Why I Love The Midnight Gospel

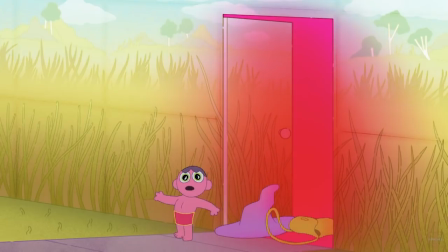So the last thing that I want to quickly mention is the last episode, because I can't ignore it.
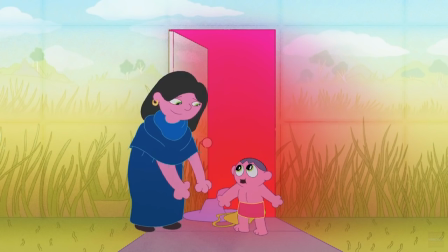It's centered around an interview that Duncan did with his mother back in 2013, only 3 weeks before she passed away after a lengthy battle with breast cancer.
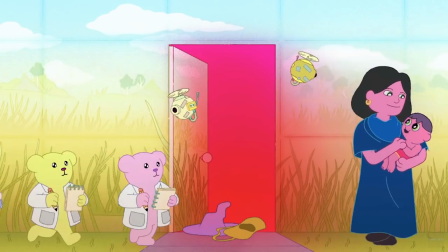It's not a light episode, even though it has its funny moments. It really takes you on an emotional journey,
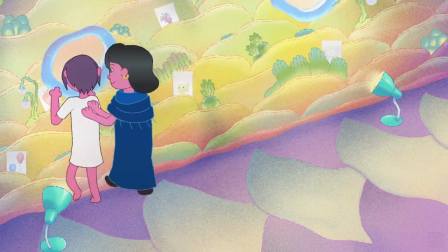and visually seeing Duncan's mother get older and more frail as the episode progresses is just downright heartbreaking.
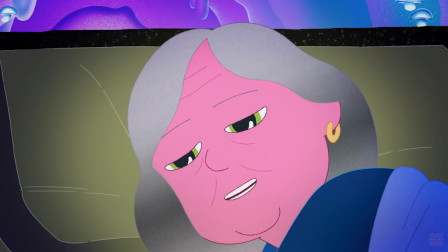All the way up until the point where she literally passes away in front of us. And this is only 12 minutes into a 36-minute episode.
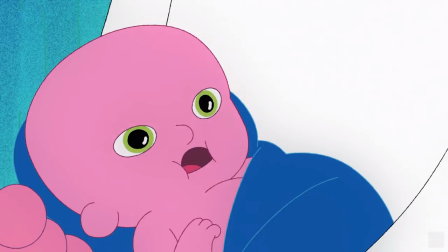Of course, she's reborn shortly after, and just as it was hard to watch her become more old and frail, it's really pleasant to see her as a child, just full of energy.
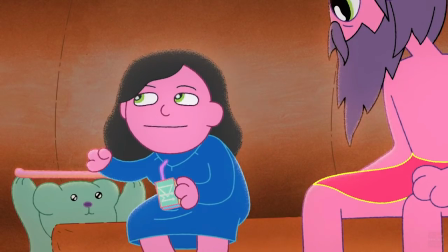It addresses our own mortality in the most honest way that I can possibly imagine, and by the end of the episode,
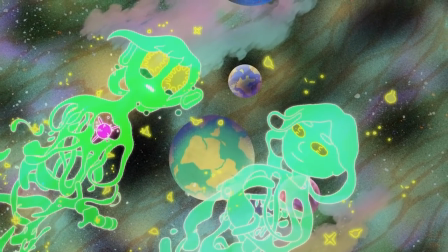your heart is just cracking open, and it explores that feeling in a way that I haven't really experienced before or since.
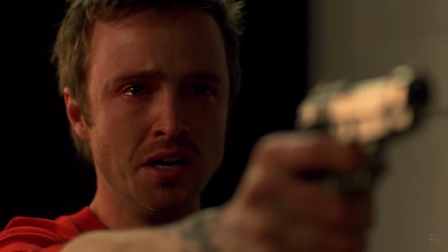Most shows that deal with death only deal with it within their own contained fictional universe.
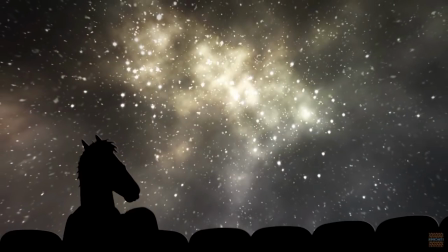I'm not saying that these shows can't be incredibly sad and emotionally impactful, because they really can be.
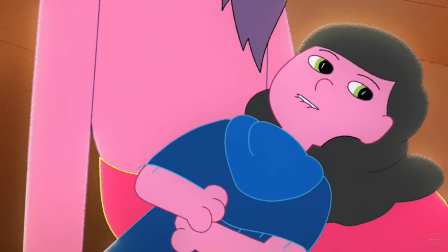But when you understand that this isn't a character, but a real human being, a real mother,
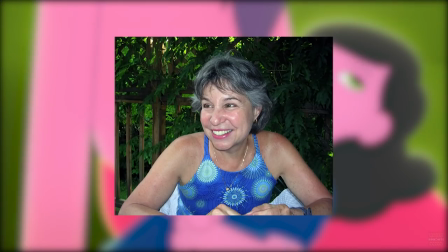that you're hearing some of the final words of, it just cuts really deep.
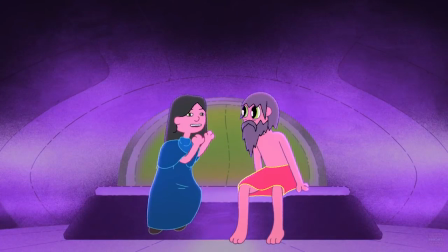I don't want to overanalyze this episode, although I'm sure others will and have,
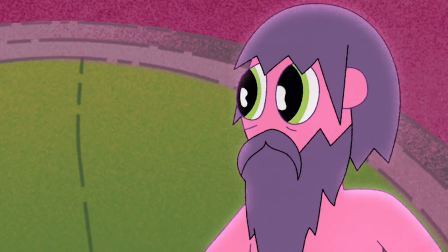and I understand that this show really isn't for everybody, but please consider just watching this episode.
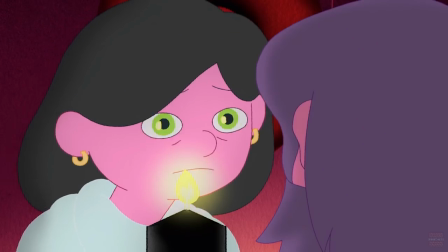Just this episode. Very few TV shows have made me cry, and even fewer will leave me crying while also feeling better at the end.
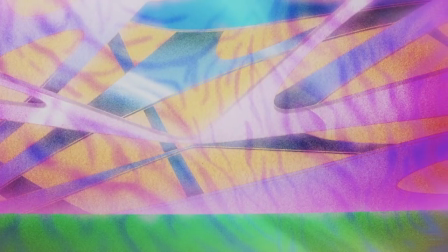That might sound impossible and contradictory, but trust me, it's not.
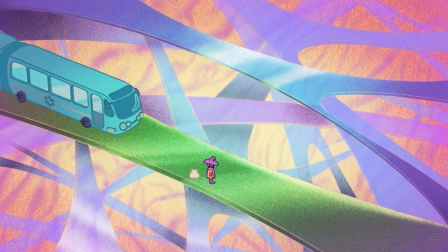Despite how emotionally overwhelming this episode is, I promise that you'll actually wind up feeling better by the end of it.
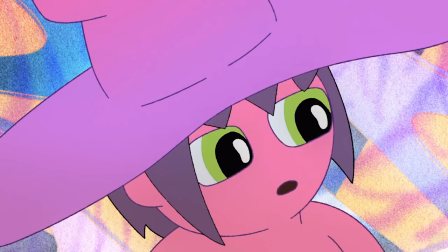Not all tears are bad tears.
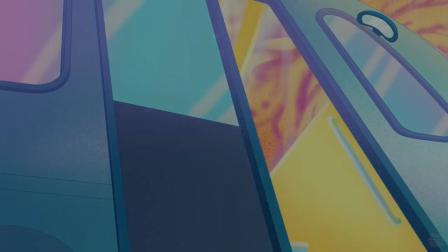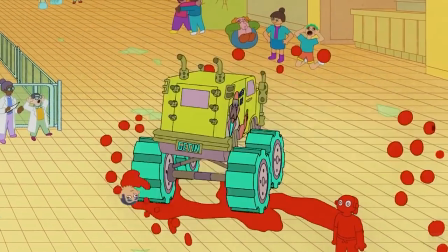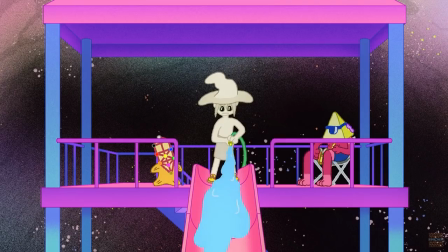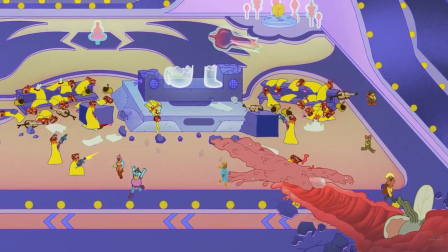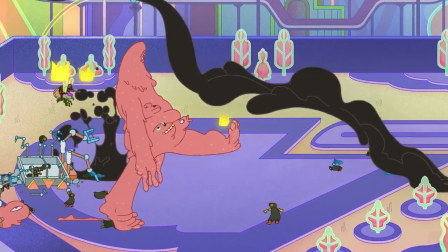So this show is weird, hard to follow, off-kilter, and, in my opinion, absolutely genius.
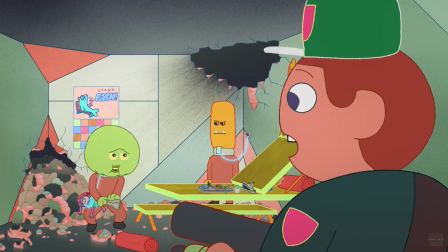Like I said, I understand that it's not for everyone. It's totally possible for you to watch this show and just hate it.
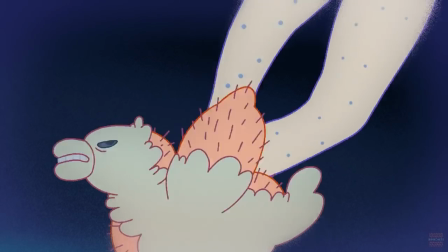But I think regardless of what your personal feelings on it are, it's hard to deny that it's boundary-pushing.
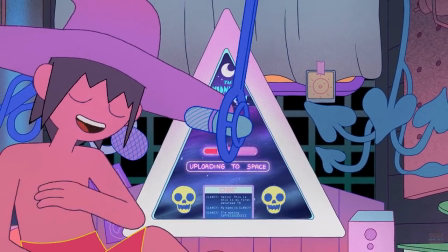There's nothing quite like this show as far as I'm aware, and with how big podcasts are getting lately, I really wouldn't be surprised if more shows like it came after.
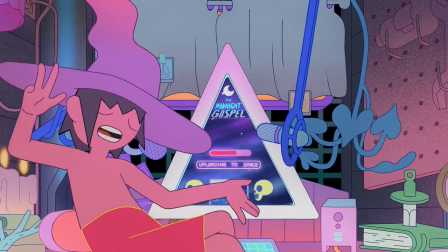For now, all we can do is hope and pray for a season 2.
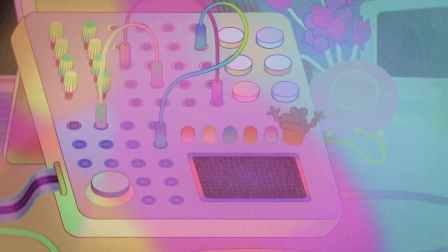So yeah, that was my first ever video essay, and the first ever video that I've actually, you know, put real effort into.
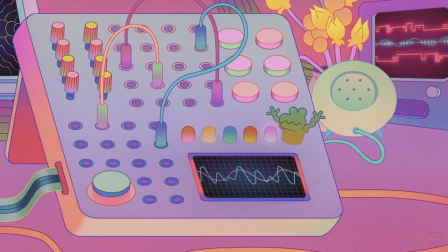So thank you so much for watching, if you've made it to the end, if you're actually listening to this. I'm planning on making a lot more, so please consider subscribing and maybe sharing this video around if you want to support me. I've been wanting to make videos for a long, long time,
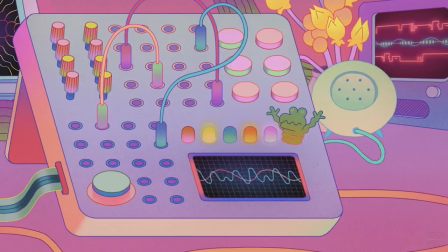pretty much since I got into YouTube when I was like 10 or 11, and this is the first time I've ever really done it, so yeah, I don't want to repeat myself or be redundant, but once again, thank you so much for watching. Go watch the show if you haven't already, and yeah, I'll see you guys in the next video. Bye!